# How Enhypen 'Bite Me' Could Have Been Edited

Ooh, the film? What is happening? Let's start looking at this from a pro editor perspective. Right off the bat, it has a very strong beginning.
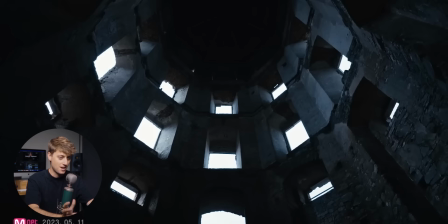We have lots of round shapes. We have a tower with some film grain on it. I like that because you can see there's lots of light dancing on the walls. And I don't know if that's in editing or if they actually shot that on set, but you need that movement.
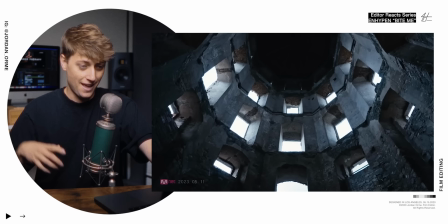Otherwise it just looks like a Ken Burns effect on a still image. And this match cut to the moon with the nice boom sound effect it kind of turns me on i'm not gonna lie oh
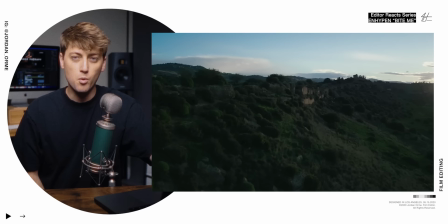my gosh we have a nice vista which i don't know what the point of this shot is really other than sort of establishing maybe it's an ancient times but i do like that the dominant color
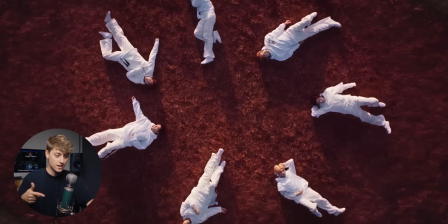is green because that is the complementary color of the next shot red bruh what they transport into coffee okay when i tell you the amount of time I spent on the freaking Twilight fandom wiki page in preparation for this reaction is crazy. I didn't know they lived in coffins. I didn't know they can teleport. All you Twilight fans are like, bro, look at this freaking idiot.
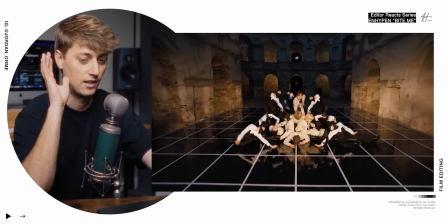But that is a very cool VFX transition. Like everything is very strong. I like this.
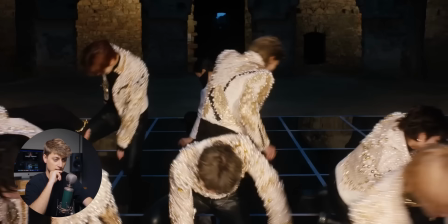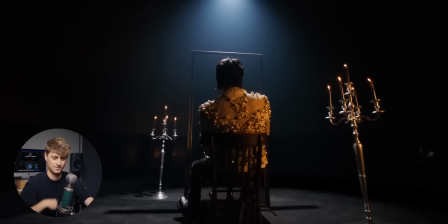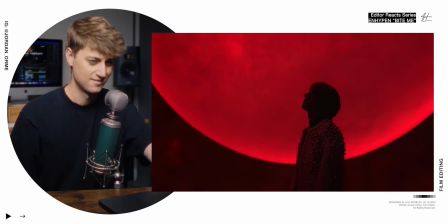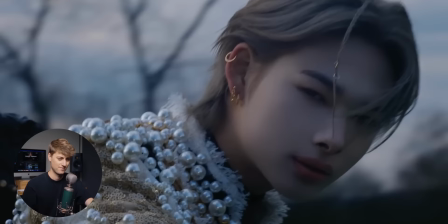All right. It's nice. There's nothing too spectacular happening yet, but I like it. Throughout this reaction, I'm going to be giving a little bit of constructive criticism. Overall, this video is great, but I think there's little points that we can actually improve on. So I'm gonna point out a few of those. Sound fun? I think so. We're talking to the audience, bro. Not you. Calm down. This guy. So the first thing that I'm seeing off the bat is I like how we tilt down.
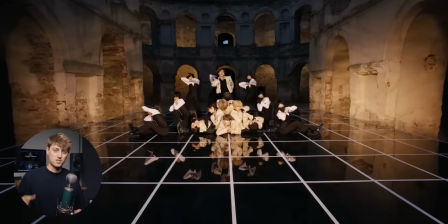I feel like the choreography, it's not the best. It's kind of boring. Them standing up looks a little bit awkward and clumsy.
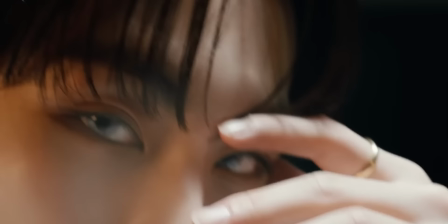So I think I would have rather even just cut to this next shot where we have an intense stare On the first time we hear the lyric and bite me and it's like wow, that's the kind of music video we're getting into Okay, I want to make the audience feel a little bit uncomfortable because of how thirsty these boys are So yeah,
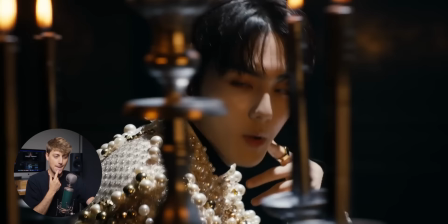I think I want to put b-roll over this moment right here.
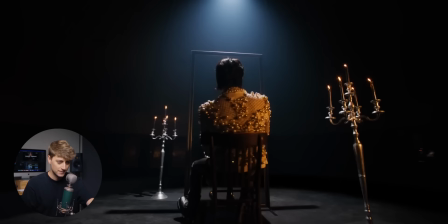Oh Yeah, and vampires if you didn't know they can't see themselves in mirrors Totally knew that one
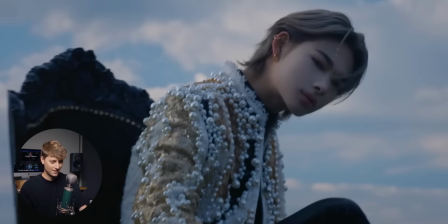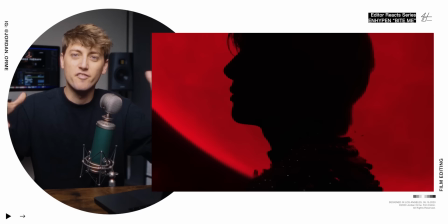So the whole verse, the meaning is pretty much like, look, we're vampires and we're going to tell you a story. And a lot of the story is carried through the lyrics. It's fine, but I think you can enhance what the lyrics are saying even more with the visuals. What is the story actually telling? How can we make the audience feel the emotions deeply? It's just a little basic.
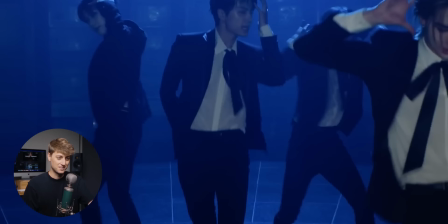I do really like that shot, though. It's really good.
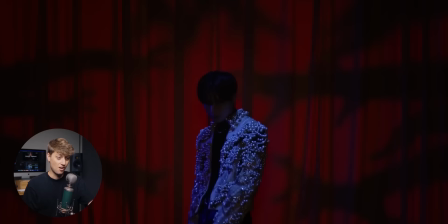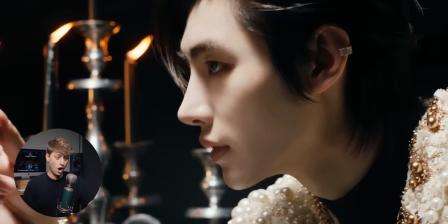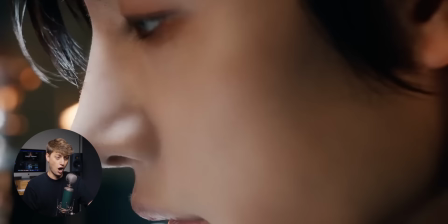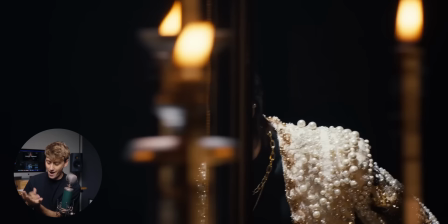So the song's about a guy who loves a girl, who's a vampire, who has this connection where they might have been together before, but the dude messed up and he's like, girl, I need you back in my life. And they seal this love through blood, hence the vampire-ness and, you know, the biting.
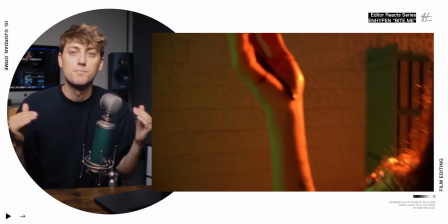So a bite to a vampire is the most intimate thing ever because the blood is literally their life essence. Bro, they literally said, sidekick that worships you, that's my destiny, just come over and bite me. The thirst issues these boys have I'm all for some good healthy relationships This is not that let's just say in hypen.
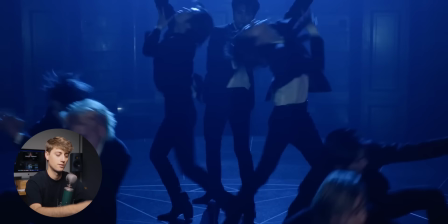They're not the best role models at this point
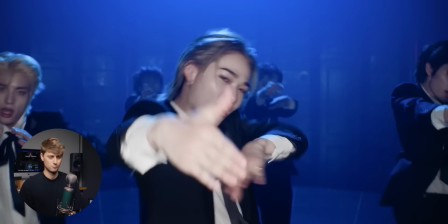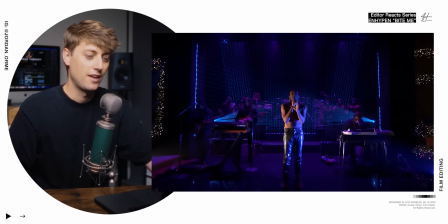Right when this setup started with this blue light, especially on this shot right here with this long lens It feels like a live performance with
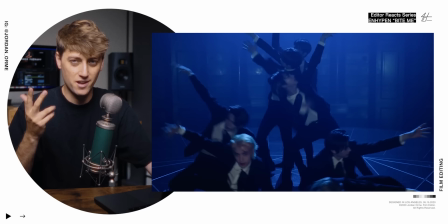the way that it's lit the way that it's color graded and the lens that they're on It's such a weird thing to be like, oh, this is a music video, but it doesn't look like a music video It looks like a stage performance
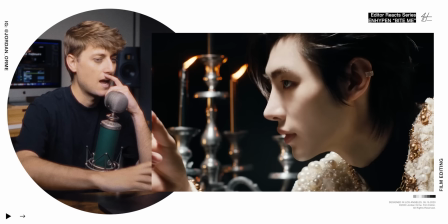huh i like the strobes the strobes are good the the the non the oh frick
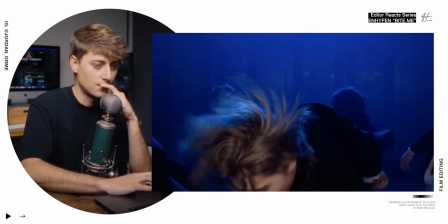the non strobing shots intercut with the strobing shots together felt a little bit weird there wasn't continuity between them i really wish that they were
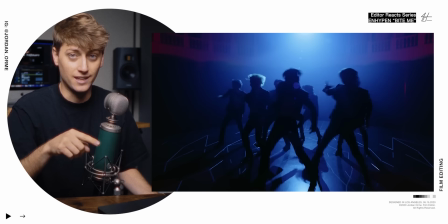yes that is exactly what i wanted to see at the beginning of the video All right, here's another section that I think could have been improved on I like what they were going
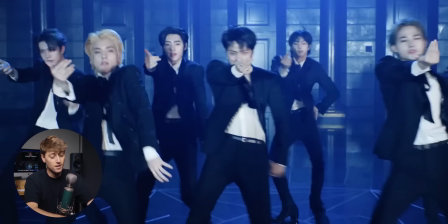for I just think the execution wasn't there and I think a huge part of it is on the filmmakers And
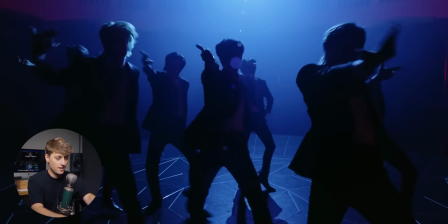I mean, maybe it's the editor too for not choosing the right takes this little match cut thing It's not a match cut. The lens is different. Everybody's in different positions. It feels a little sloppy Also, the choreography is not really in sync.
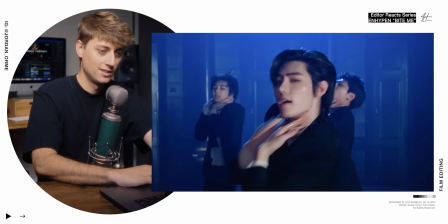Check it out
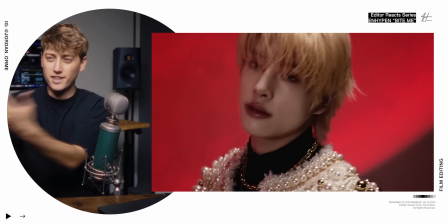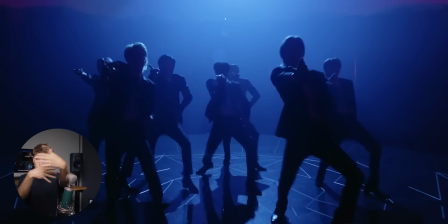It's just the members are doing different things their hands are moving at different rates in different directions I hate to say this to this music video is pretty much like if Americans tried to make a k-pop music video It just wouldn't be as crispy.
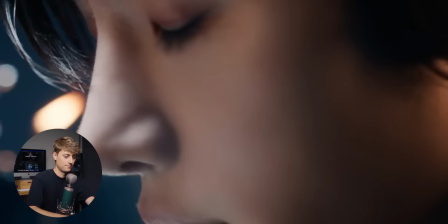It's not to that level of perfection that k-pop videos usually hit
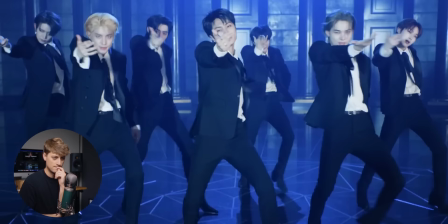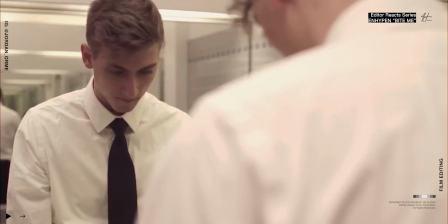That the cuts right after that though were super crispy They were nice Have you ever wanted to go to film school but not been able to the reality is that not everybody has a hundred thousand dollars to go to film school or four years to go through the program and because i was
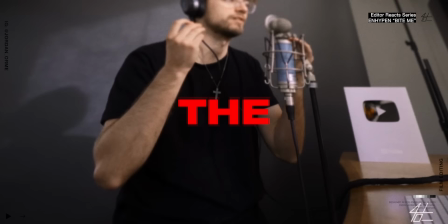privileged enough to be able to do it i went through it so you don't have to and so now i've created a course to teach you everything i learned in film school and all of my years of industry experience for 0.2 of the price in three percent of the time there it's a lot cheaper and quicker essentially you do not need a degree to break into the film industry all you need is the skills and i can teach you that so if you're trying to be an editor break into the industry and you've been saving up now is the time if you want to
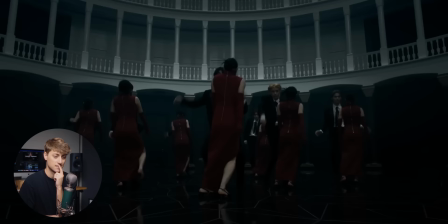learn more go ahead and hit the link in the description alright thanks for letting me sponsor my own episode back to the reaction
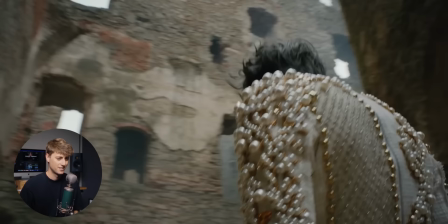this setup is gorgeous what
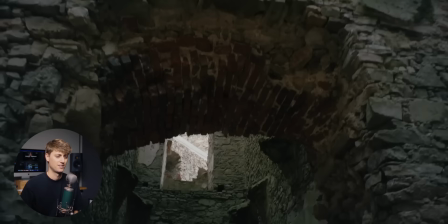okay if you know me I'm not a huge fan of jump cuts unless there's a good reason this didn't feel like
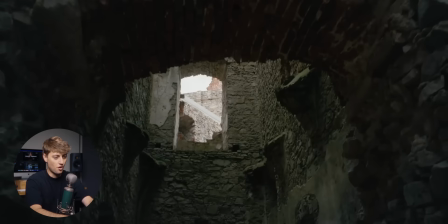a great reason we literally just had a shot of the architecture it's like look at this cool Archway,
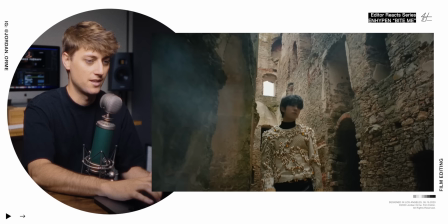and then they just cut from here to here which looks like the exact same lens you have a similar wall Similar perspective and because of that it feels like a jump cut
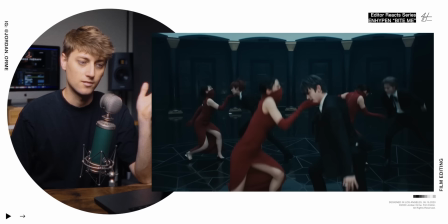I'm just not a huge fan of that personally. I don't like that cut
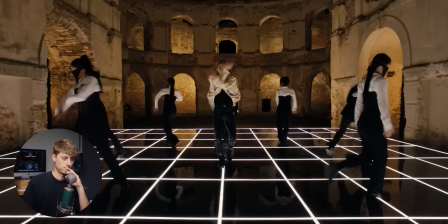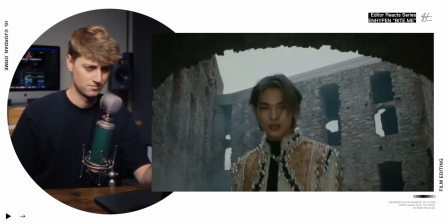No, bro, are you serious again? freaking sideways cameras
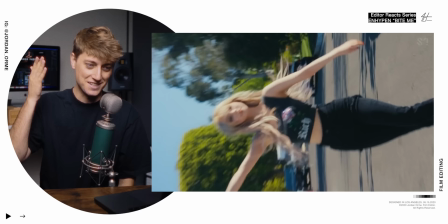Every single kpop video I'm watching in the last like two months has a sideways camera shot just like this